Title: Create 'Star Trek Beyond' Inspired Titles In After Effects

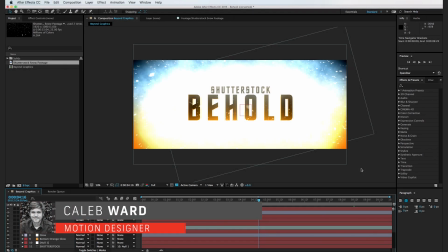0:00 Hey, what's up? This is Caleb Ward with Shutterstock.com, and in this After Effects tutorial, I'm going to show you how to create these Star Trek Beyond inspired titles.
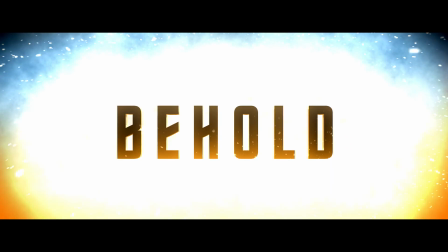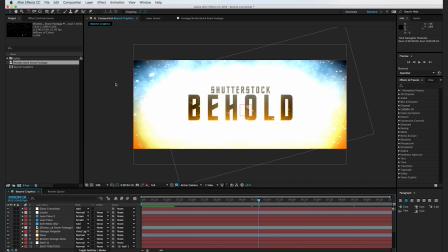0:22 Alright, so the first thing we're going to do is get to work on the text here. So I'm going to go to File, New Project, and we will not save.
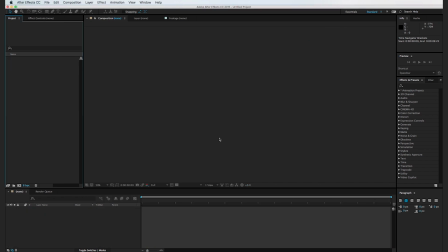0:31 So let's create a new composition, and I'm going to hit Command N, and we'll make this 24 frames per second, 10 seconds long, that's fine. But instead of the height being 1080, I'm going to make the height 800,
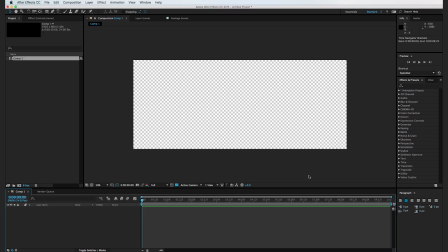0:46 and this is just going to make it a little more stretched and give it a little bit more of a cinematic aspect ratio. And I'm gonna go to our title tool here. Just kind of click and we'll type in Behold.
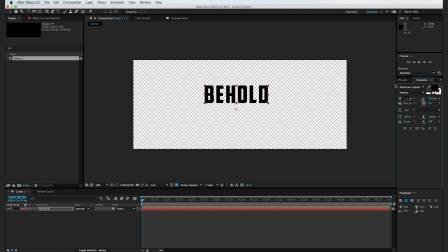1:03 And I'm gonna go ahead and scale this down. And the font that we're gonna be using is called Final Frontier Old. And we're gonna go ahead and make sure we have our caps lock selected. So that's about the right size.
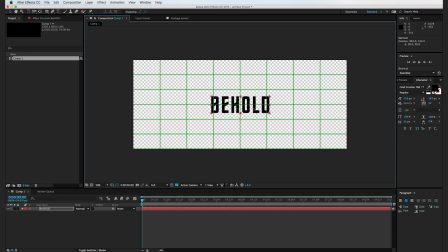1:19 And I'm gonna use our proportional grid here to kind of help us find where the center is, and we'll kind of move it to about the center there. And I'm going to go ahead and turn off the proportional grid. So I'm going to add in a gradient ramp.
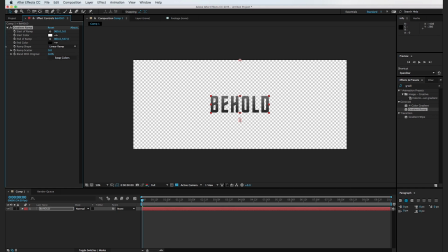1:37 And I'm going to swap the colors and bring the little handles here closer together.
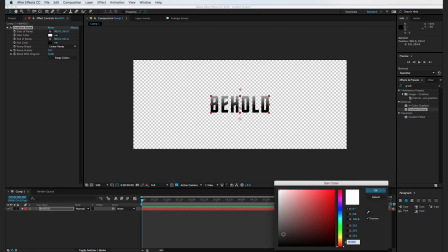1:44 And the top color, instead of white, I kind of want it to be a darkish gray, somewhere right about there.
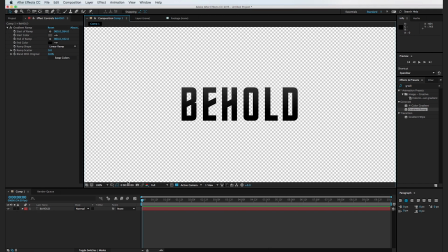1:50 And I'm going to go ahead and duplicate this text here, and I'm going to scale down the text underneath, and I'm just going to kind of move it to where it's kind of behind the original text layer there.
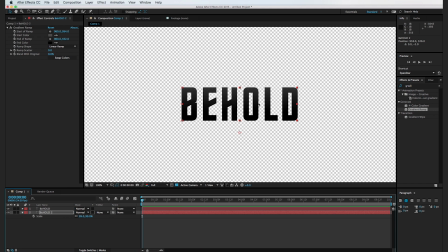2:06 If I turn it on and off, you can see that it's kind of behind and it's creating this simulated 3D look. And I'm going to go in and change the color to kind of an orange to kind of match the Star Trek titles.
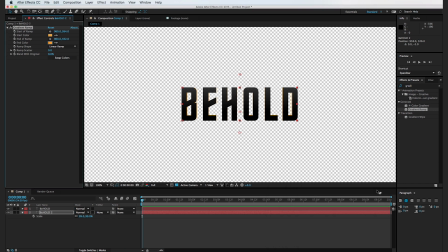2:19 And just kind of select a kind of brighter orange here. So you can see if you zoom in a little bit, there's just kind of like an orange outline.
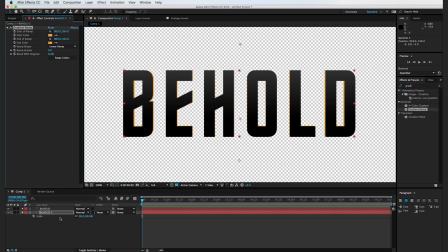2:27 And I'm gonna duplicate this layer one more time, and we'll do the same thing. We'll kind of scale it down just a little bit, maybe to about 98%. And I'll go ahead and center it up here. Cool, somewhere about there.
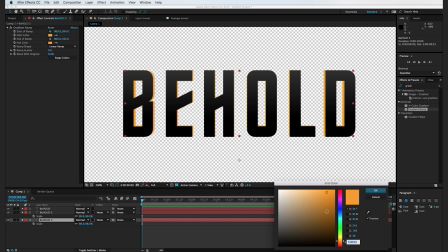2:45 And for this bottom layer, I'm gonna make it a little bit darker than the middle layer, just so it kind of stands out just a little bit.
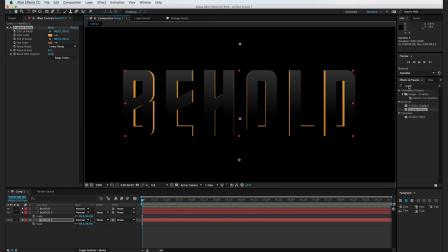2:53 And I'm gonna turn our transparency off. And one thing I wanna do is add in a bevel effect. We'll go ahead and do bevel alpha. And I'm gonna put this actually in the middle layer here. So this is just beveling this middle edge of our text here.
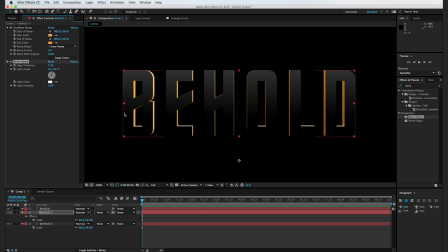3:09 And I'll just kind of turn up the intensity a little bit. So there you go. So now we have this simulated 3D. And if you wanted to, you could use a third-party plugin like Element 3D or even Cinema 4D to make this text effect.
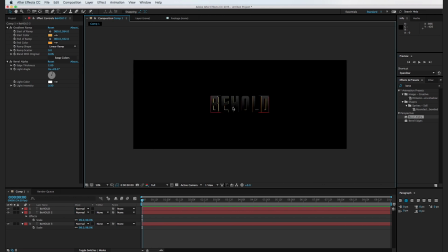3:22 But for the most part, this will work for our simple titles here. All right, so now it's time to get to work on the background. So I'm going to create a new solid. I'm going to hit Command Y. And we'll make this solid just kind of a darker gray. And I'll just go ahead and rename this BG for background and hit OK.
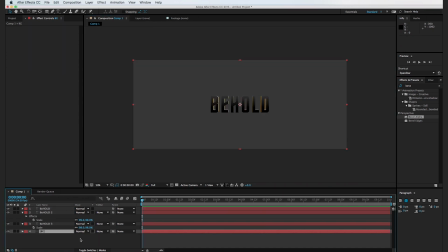3:41 Let's move the background layer to the background and let's make another solid. So I'm going to hit Command Y again and we'll make it blue this time.
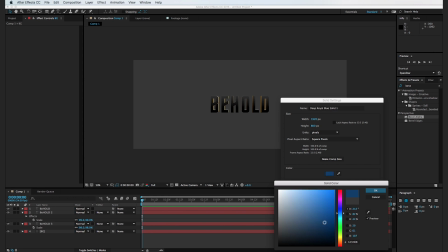3:50 And we'll just kind of pick a deeper blue right about there and hit OK and OK.
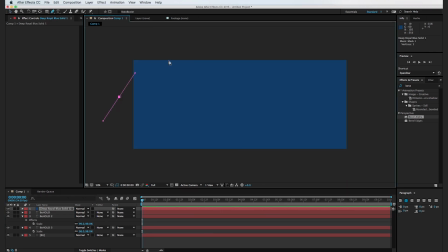3:56 So go to your pen tool and let's go ahead and cut out a little bit of a vignette to the top here.